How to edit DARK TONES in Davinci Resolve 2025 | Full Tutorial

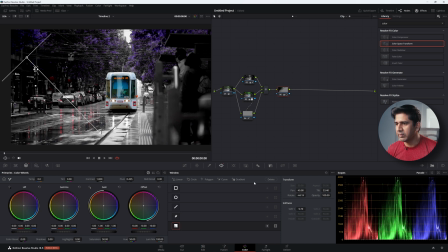4:09 And maybe another one for the bottom. Add a serial node, increase the highlights and decrease the shadow areas to bring the focus back into the tram itself.
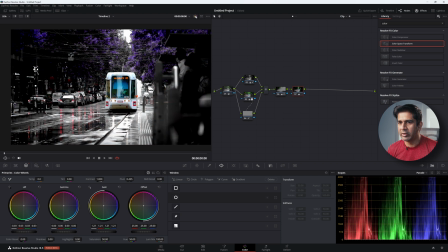4:26 Let's take a look at the original. So we've gone from here all the way to here, and many of the colors that we do not want have been suppressed.
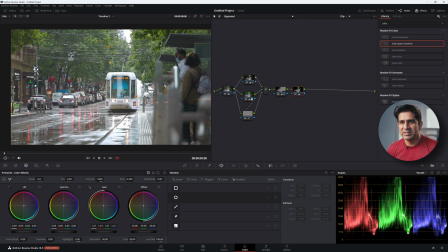4:34 The beautiful thing about moody dark images is that these areas here that are quite messy and loud, and there's a lot of things going on,
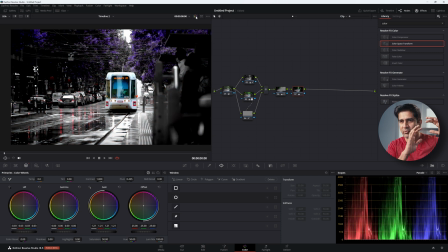4:42 which is distracting us from the tram, we are able to remove the focus from that and start focusing on the tram solely. So that's the beautiful thing about these dark and moody images, that you can now compose it in a way that your focus goes to where you want
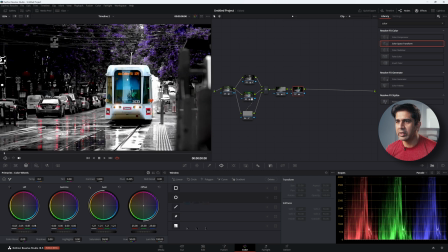4:57 the focus to go to. Now, one other thing we can do is to increase the sharpness for the tram.
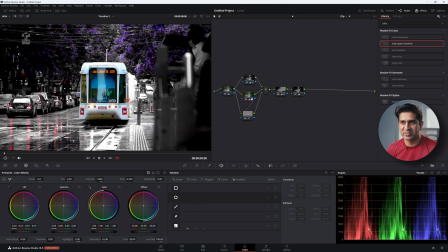5:01 Remember that node number 3 here has a magic mask for the tram specifically. So I'm going to choose node 3. Go to the blur window and reduce the radius. So I'm just bringing it to 0.44. Just add a touch of sharpness.
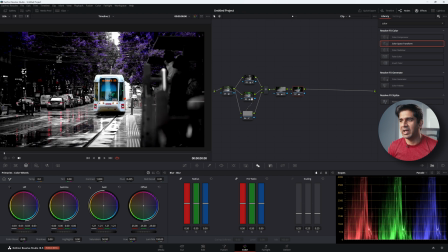5:17 Basically, this is the template for how to create moody images. And there's another step that I like to do is to add 3 more serial nodes. And in the first serial node, let's do a color space transform. And I'm going to change the output gamma to Cineon film log.
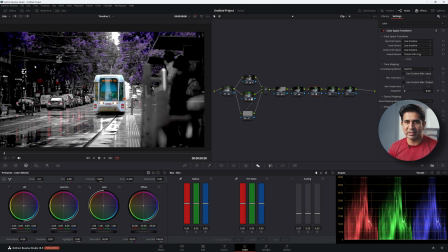5:34 Now, once I've done that, you'll see that the image looks a bit washed out. And the reason I'm transforming the gamma to Cineon film log is because I now,
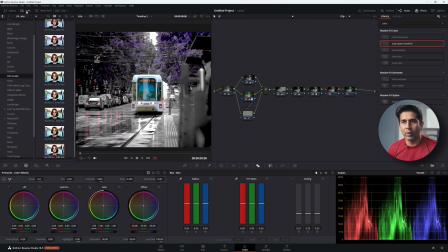5:43 in the next node, on node number 9, I want to apply a film LUT, the Rec.
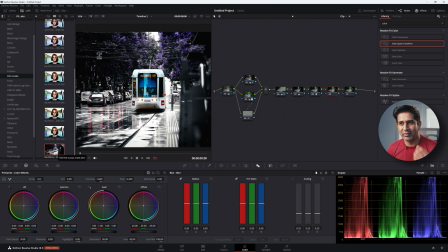5:49 709 Kodak LUT, and I really like how that LUT looks. Now, for this LUT to work, you need the input gamma to be a Cineon film log, because it converts from a Cineon film log to a gamma 2.4. So I'm just going to apply this. Now, these two steps are totally not necessary.
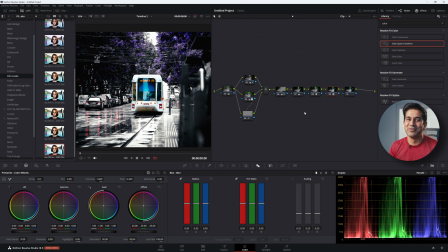6:08 I just like how the film looks.
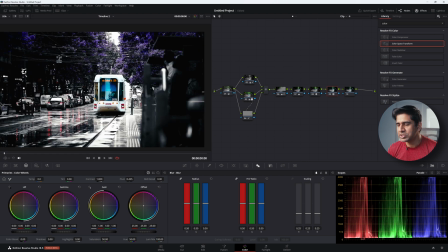6:10 And then if you feel that the LUT is doing too much, come to the key panel and just reduce the gain.
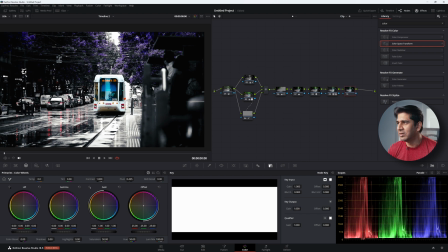6:17 And then in the last node, I'm just going to add some film grain. And I like the 8mm grain, and just add the grain size.
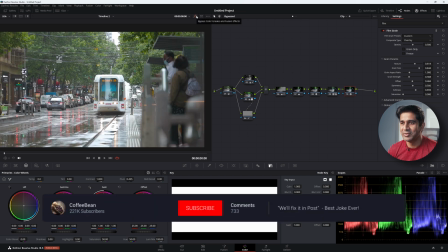6:28 We've basically gone from an image that looks like this to a very dark and moody image that looks like this.
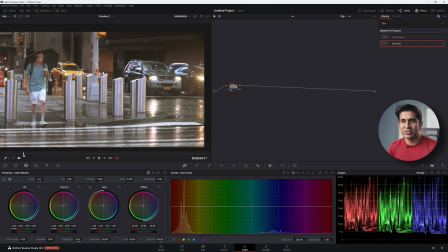6:35 So here's another clip, and this one's interesting because the subject of interest is a human. So we need to be careful about skin tones so that we don't make it look artificial. And there's a lot of color going on here. So let's ask ourselves, what colors do we want to emphasize? So I'm thinking we'll emphasize the blue in the guy's t-shirt.
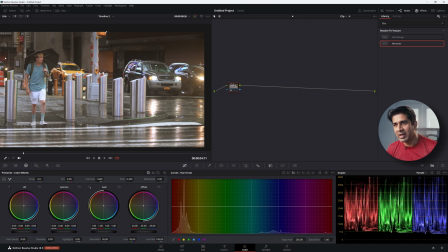6:52 We'll also emphasize the yellows in the cabs and the oranges that's there in the traffic lights. So that's kind of the theme that I want to go with, and we'll make it again look very moody. So let's start again by the first node is just your primary balance.
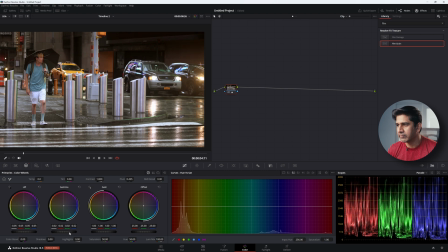7:09 So let's make sure our balances are fine. Let's make sure nothing is clipping to begin with. So something like this. Let's create another node, Alt S. And in this node, I'm going to reduce the exposure by around the stop.
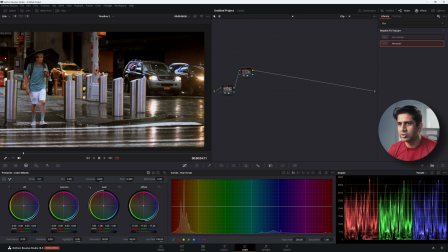7:26 I don't want to go too dark on this one, so somewhere over here. And also reduce the hue versus saturation, reduce all your saturation. And let's take the highlights and almost to a place where it's about a clip.
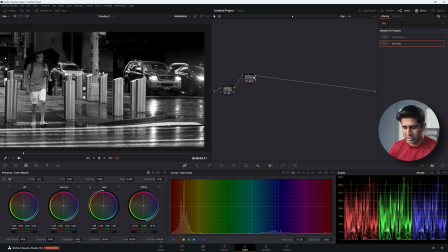7:42 Cool, this looks nice to me. So let's add another parallel node. And in this node, I'm gonna try it a different way this time. So last time I used the node itself to isolate the subject to begin with.
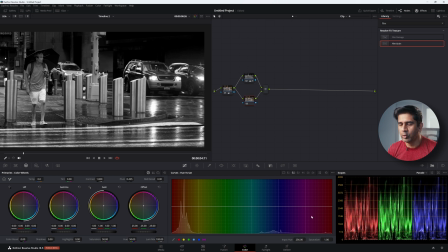7:55 I'm not gonna do that this time. With that parallel node selected, in the hue versus saturation panel, let's go and qualify this person's t-shirt. So it's this area that's the blue color. So I'm gonna bring up the colors for the blue.
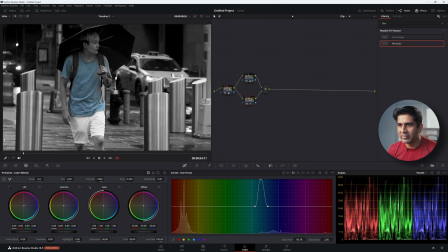8:09 And when I do that, you'll notice that some parts of the blue are selected, but some are still gray.